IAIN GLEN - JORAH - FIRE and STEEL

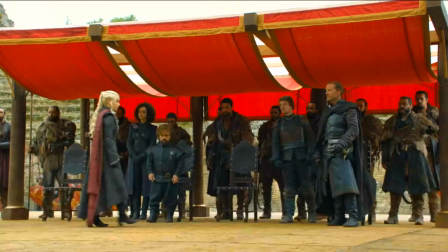And then, you know, in walks this young beauty of a queen, and she's
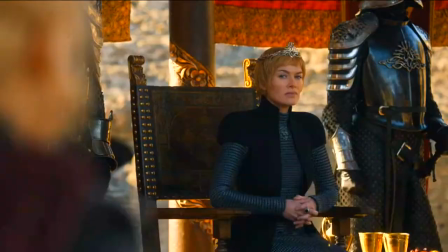immediately beyond frustrated on many levels. And then all she gets from Dany is apologies.
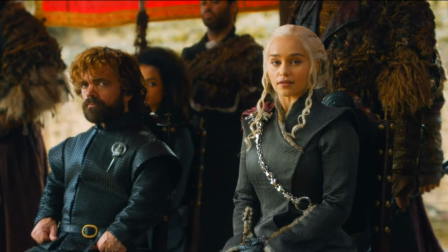We've been here for some time. My apologies.
And that then drives her in the scene. It's this quiet, subtle, She can't bear it.
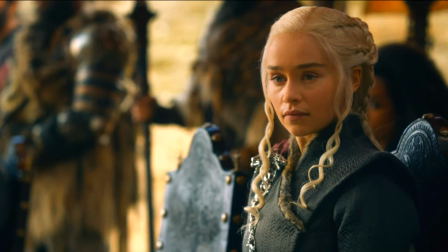battle of the death stares, really, between the two of us. It gets kind of intense.
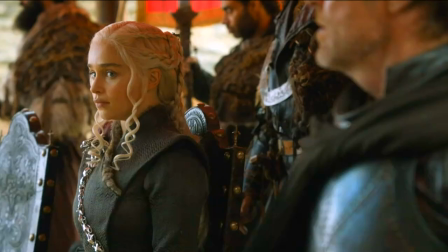And then you have the moment with the white where Daenerys has seen it and she's aware of it and it's frightening, but she is just watching Cersei. Like, she just needs to know that this has affected her so that she can know that
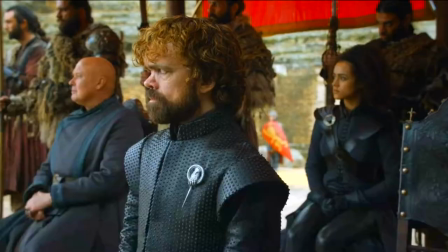we can lay all our cards on the table and believe that when she says that she will have a truce,
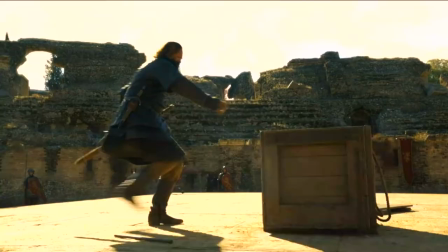she means it.
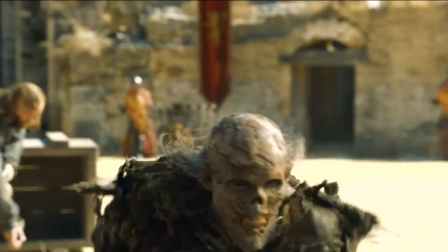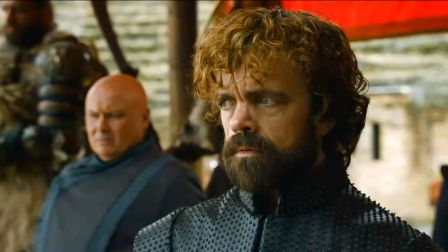After they see the dead men in the dragon pit, Jaime realizes that all of these crazy tales that people have been telling, including his own brother, are true, and that there is a war coming that's threatening everyone.
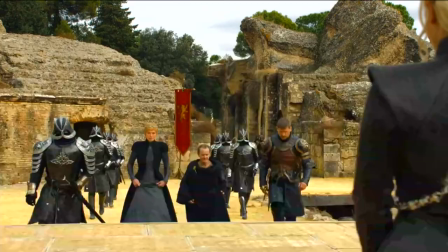It doesn't matter what side you're on. And he takes Cersei at her word when she says that the Lannisters will fight
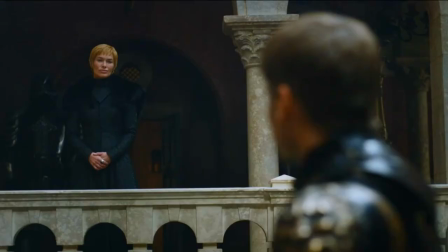alongside the North and Dany against this threat. And I think a part of Jaime is even happy to do so. He's always been tagged with the moniker of Kingslayer and a traitor, and he finally gets to be on the right side.
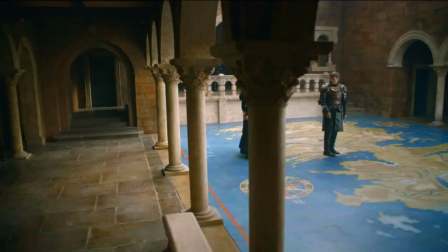And then Cersei takes that away from him.
The Starks and Targaryens have united against us, and you want to fight alongside them.
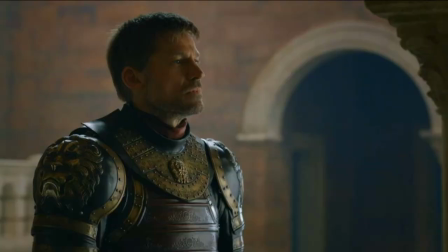Are you a traitor? I made a promise.
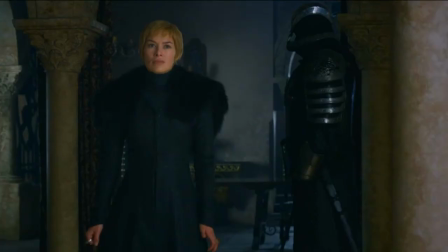Jaime leaves, and she never, ever, ever, ever, ever thought that would happen.
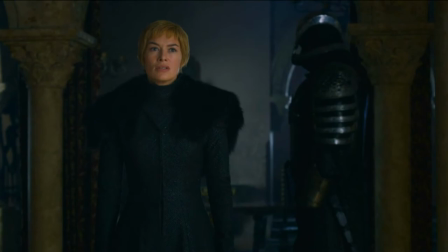She sees it as a total betrayal. I just think we leave Cersei ready to roll into season 8, where I just think she's gone. We don't know what the repercussions of this are going to be, but we know something big is going to happen next season.
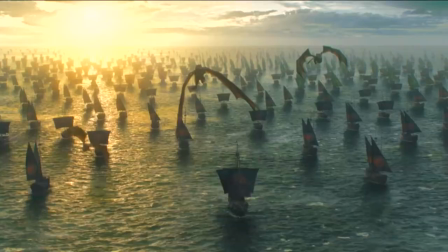Last season, we had a pretty triumphant ending with Dany finally sailing west towards Westeros with her fleet.
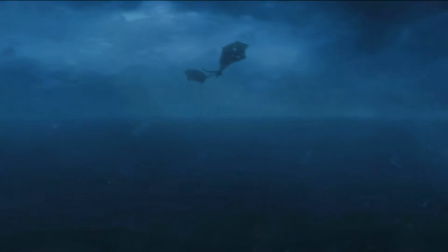But this one is definitely much more horrific, and so much of the pressure falls into the laps of our VFX geniuses.
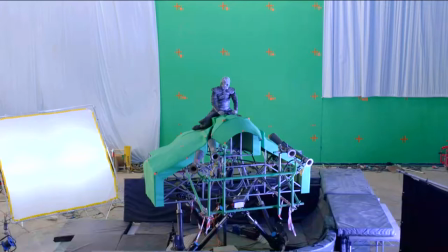Of course, whatever we can shoot, we did shoot. We have the Night King on a motion base on the back of Viseron. We had a piece of wall fabricated by the special effects and art department teams that we blasted it with a flamethrower that was mounted on a 3D motion control cable cam rig.
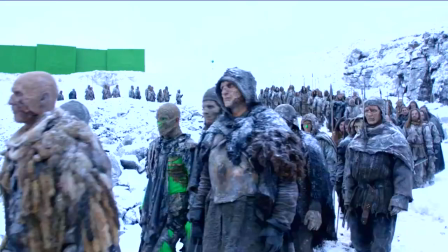We shot elements of whites on green screen that will be the basis of the White Army traveling across.
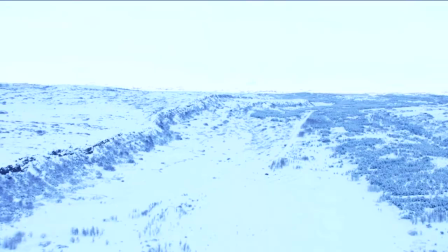We shot tons of plates in Iceland at an environment that replicates the just north of the wall at Eastwatch look.
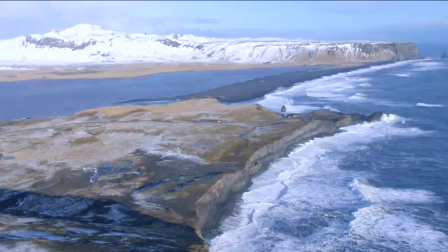So all of that will come together, and a lot of it is virtual.
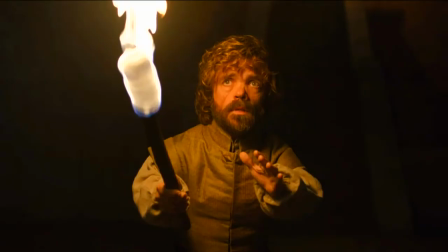For the Ice Dragon, we looked back at the models that we created when Tyrion visited the two sick dragons,
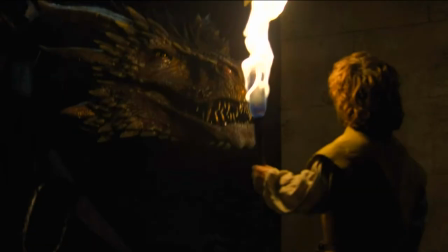because we'd gone down a long road of what do the emaciated, starving dragons look like. And they're sick and they're holding their heads in a different way and their ribs are poking through the skin.
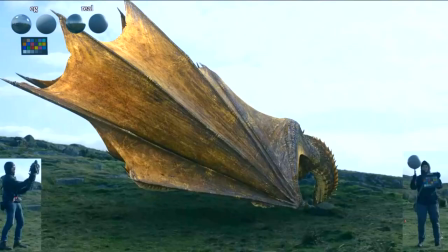So we started with the season 7 Viserion model and sort of combined it with the season 6 sick Viserion model.
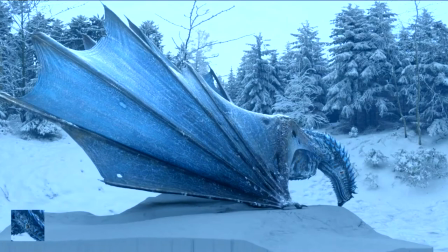And then we did a lot of research on, ice buildup on cars and buses, basically.
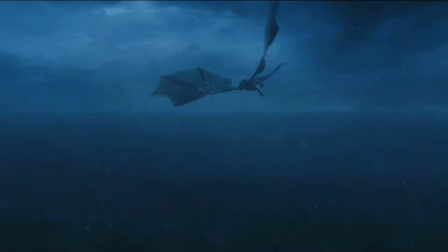Where does the snow and the ice build up? And then we transferred that to the dragon because he's obviously flying always in the snowy, icy environment.
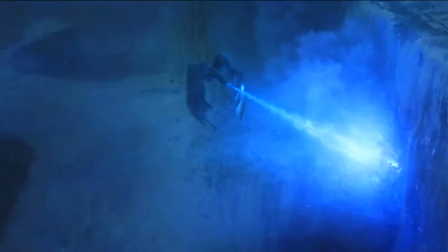The hardest, I suppose, would be the collapse of the ice wall.
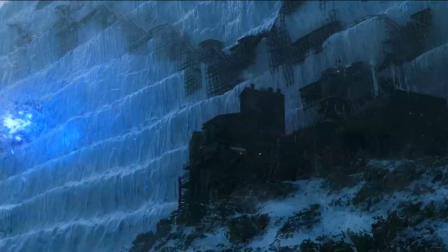It's so digital and it has so much particle sim work to do, which must be exactly right or,
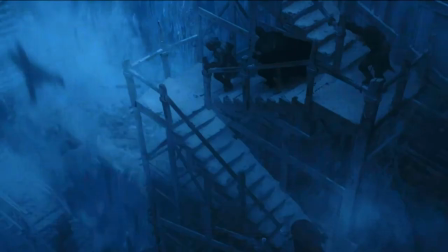the whole sequence fails.